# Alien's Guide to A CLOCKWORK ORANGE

Perhaps this high-low switcheroo serves as an indication that culture is no guarantee of moral elevation,
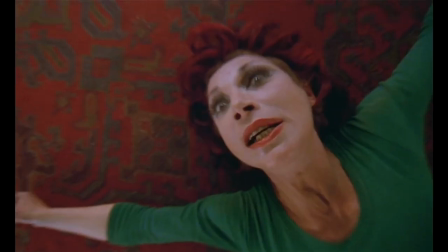or perhaps it's something much more sinister, that violence can be an act of creation.
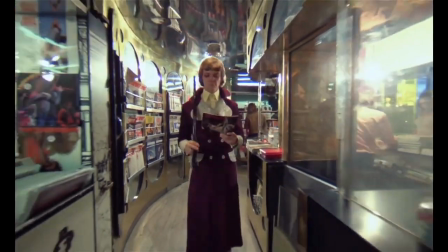Indeed, Alex sees himself as something of an artist or performer, in the vein of a carrot top or a Jared Leto.
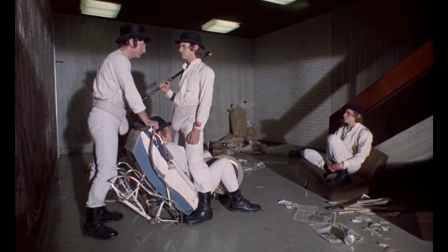Thanks to his showmanship, he is the only character that approaches relatability in the entire film, despite his horrendous acts.
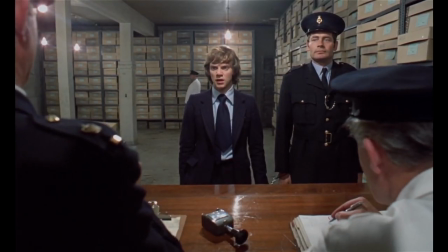His surname, DeLarge, is essentially a porno pseudonym. Personally, I would have gone with Lorenzo Von Dongle.
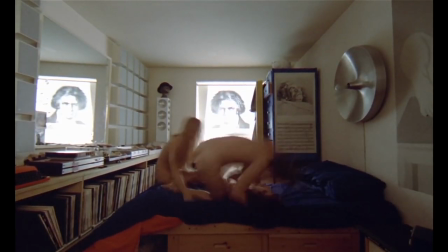The fast motion of Alex's Minaj suggests that the sexual act is not erotic, but more of a performance.
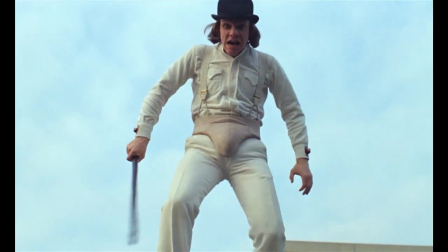Alex's violence toward his lackeys unfurls in slow motion, giving it a kind of balletic quality.
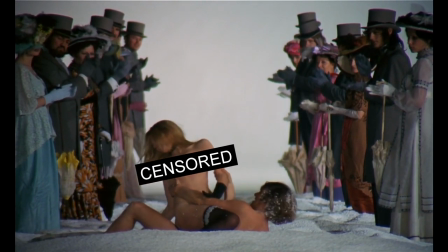The final shot of Alex having sex in the snow once again utilizes slow motion, indicating a return to his previous violent, snow angel-making self. Was his entire journey all for naught? Of course, all loose ends would be tied up in the 2018 sequel, Clockwork Orange 2, The Battle of Scurvy Mountain, which won the Golden Glob for Best Supporting Visual Effects. For Earthling Cinema, I'm Garrix Wormuloid. Vidi well, my brothers. Vidi well.